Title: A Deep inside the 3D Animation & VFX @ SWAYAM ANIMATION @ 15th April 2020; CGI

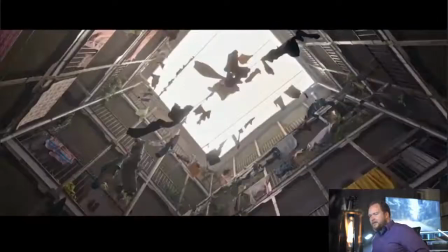[45:04]
But again, I just thought it'd be fun to kind of break this stuff down because there's so many subtleties in this, and I think that a lot of us don't pick up on it,
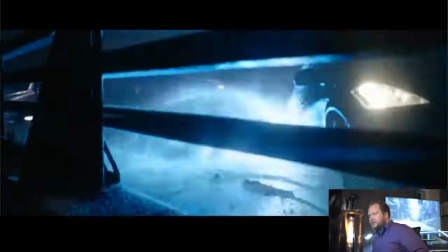[45:12]
and a lot of it really is quite interesting, and the attention to detail really works.
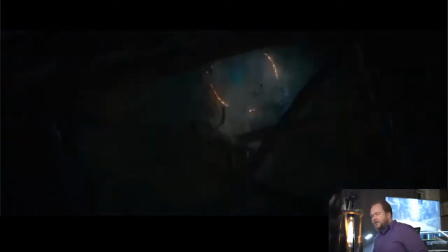[45:18]
But yeah, I mean, the whole thing looks really good. I'm really impressed with this, and again, it's such a throwaway sequence that you don't really put much thought into.
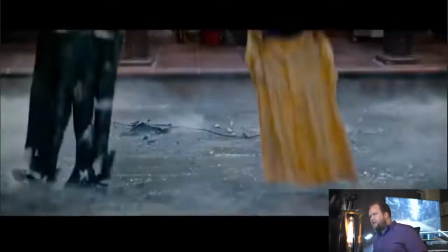[45:26]
It's like the arrival of the two Terminators, but it's also a very important sequence. It's also one that we've seen before, and every time it's almost been different. I kind of liked Terminator 1 and 2 just because using paint box was like such a simpler thing to do,
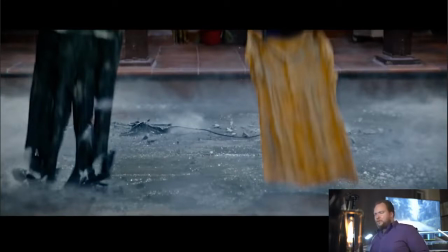[45:42]
and it wasn't that special. In fact, what I thought was kind of interesting is a lot of the areas that were hot.
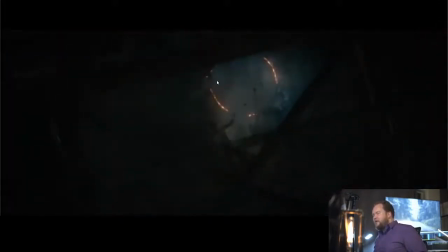[45:52]
So when we're talking about stuff like this, that was all just painted to be kind of more of trying to think of the right color here, but it's just having more of a hot color to it without actually having any glow or anything necessarily on it.
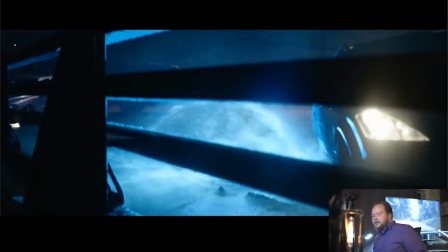[46:06]
But a lot of this was just 2D paint on the computer. And then Terminator 3, ILM did that.
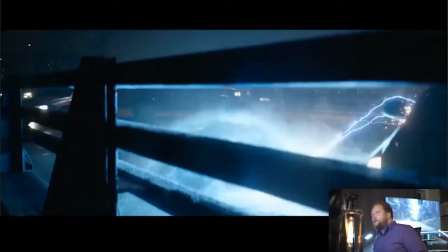[46:15]
It was very refractive
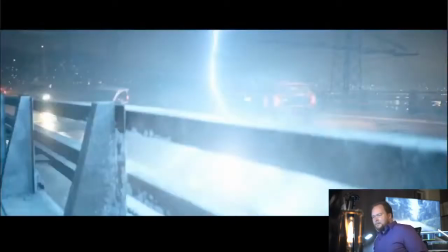[46:17]
and very geometric in a lot of ways, as well as obviously, it was on Rodeo Drive, so is it Rodeo Drive or yeah, it's Rodeo Drive.
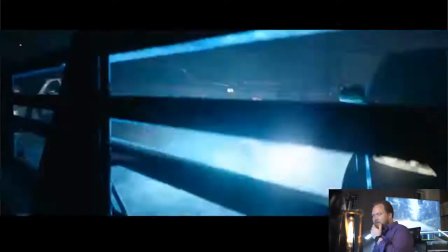[46:29]
So like having, the shops and the mannequins all melting and everything else, it kind of screamed, we have computers now, let's go and get really advanced.
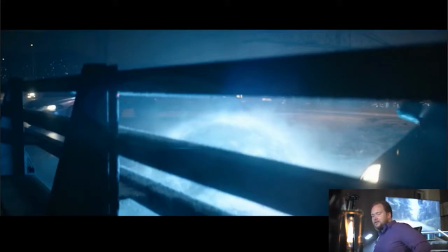[46:37]
And it looked cool, but it just kind of steered away from the feel of it.
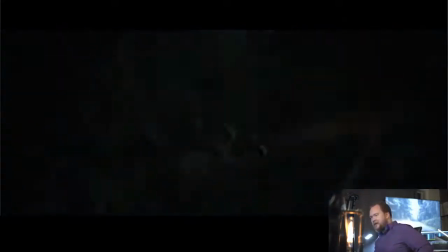[46:42]
And then from there, all the other ones kind of did the same thing of like pushing it more in that direction.
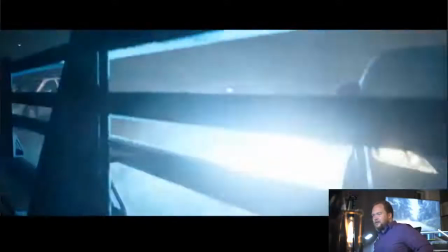[46:47]
So I like this just because it is a whole different spin on it, where it's more,
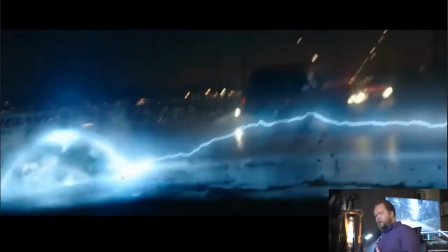[46:52]
I believe, meant to be this kind of like bubbling water, in a contained space feel.
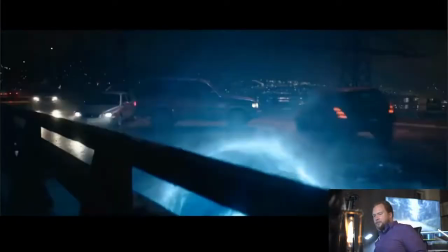[46:59]
That's meant to be the feeling of it. Like a water balloon, I think, was the official reference for it.
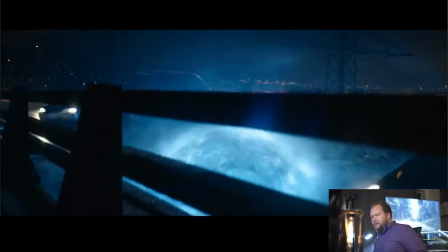[47:05]
But to me, it feels more visceral than that. But I love the ice and the way it kind of affects the environment.
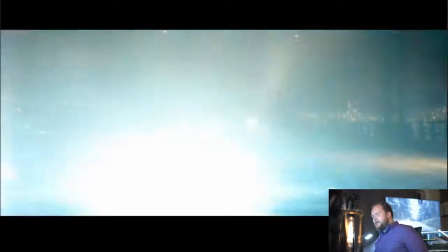[47:13]
I think that's the one thing, is that you're building up this anticipation, so that way, before it ever comes in,
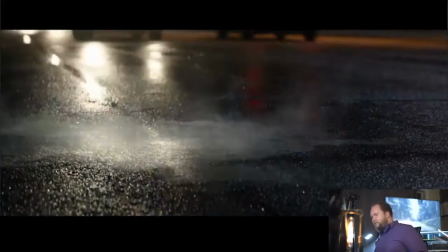[47:20]
it isn't just a bit of lightning flashing around and paper blowing like the first two Terminators.
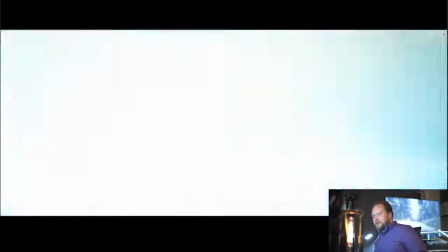[47:25]
It's actually interacting and affecting the environment. It's cooling it all down.
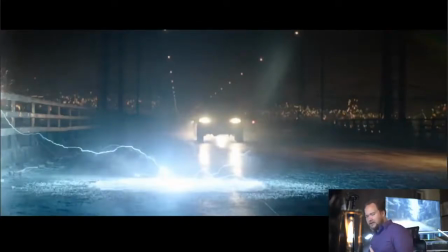[47:29]
And those are sorts of things I think just have worked really well for this.
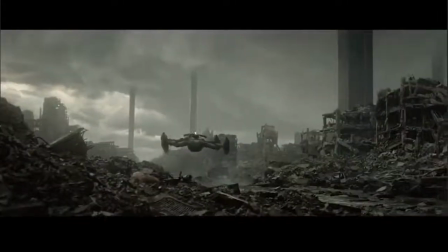[47:37]
Okay, so this is the future kind of flashback. So this is an interesting shot, just kind of going through it all.
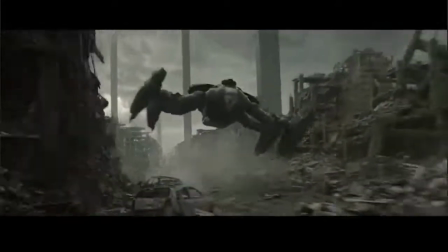[47:46]
This is entirely CG. So Blur Studio did this stuff, and interesting.
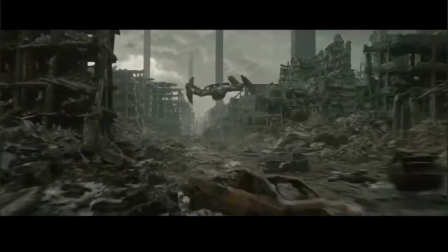[47:51]
I think it's a perfect call getting Blur to do this when that's kind of their forte.
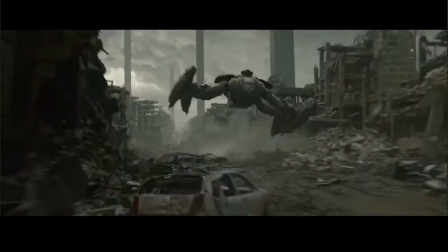[47:57]
So Tim Miller's studio, Tim Miller the director, his studio is Blur Studio, and they do a lot of game cinematics.
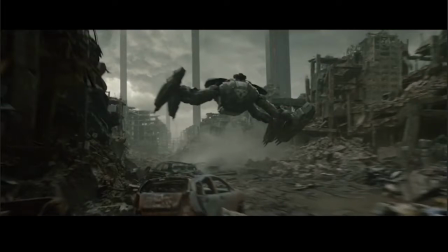[48:04]
So they're really amazing environments. Like, I think for me, I always feel like the environments are what really separates them from a lot of other places.
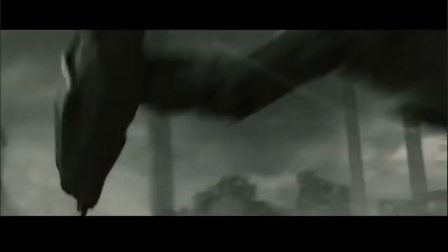[48:12]
So I think that this is right up their alley to kind of do shots like this.
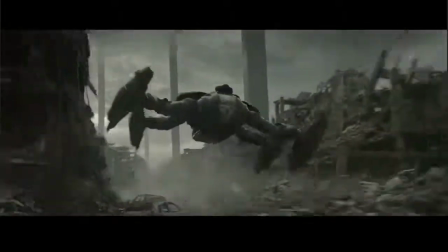[48:18]
And so I like this because, again, it really kind of conveys this really desolate and
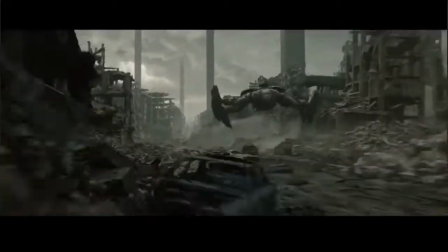[48:28]
wasted environment. But what's also interesting is having these ships flying through the environment here.
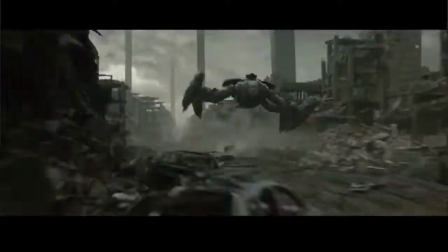[48:34]
You'll see it a lot more later on, but it isn't like, okay,
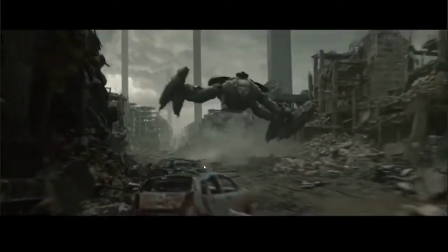[48:37]
we're having some dust here to help kind of interact with the environment and tie it all together.
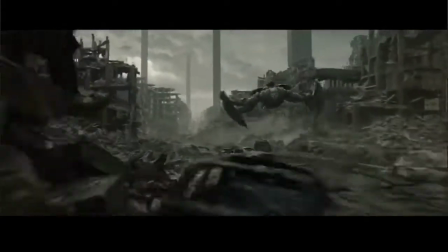[48:44]
What instead's going on is it's more all the liquid and everything is being kicked up everywhere.
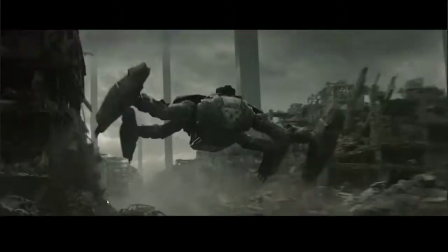[48:50]
So you're seeing these like vapor clouds being kicked up. But on top of that, you see like bits of the environment are being kicked around. And in some cases, buildings collapsing, walls and rocks falling apart, things like that.
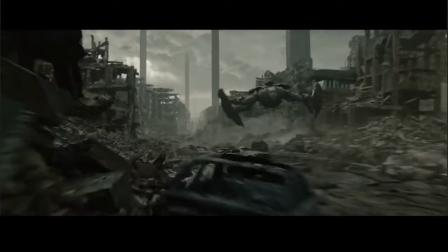[49:03]
And this kind of shows like how menacing this thing is. It's navigating so low to the ground that it's actually destroying the environment.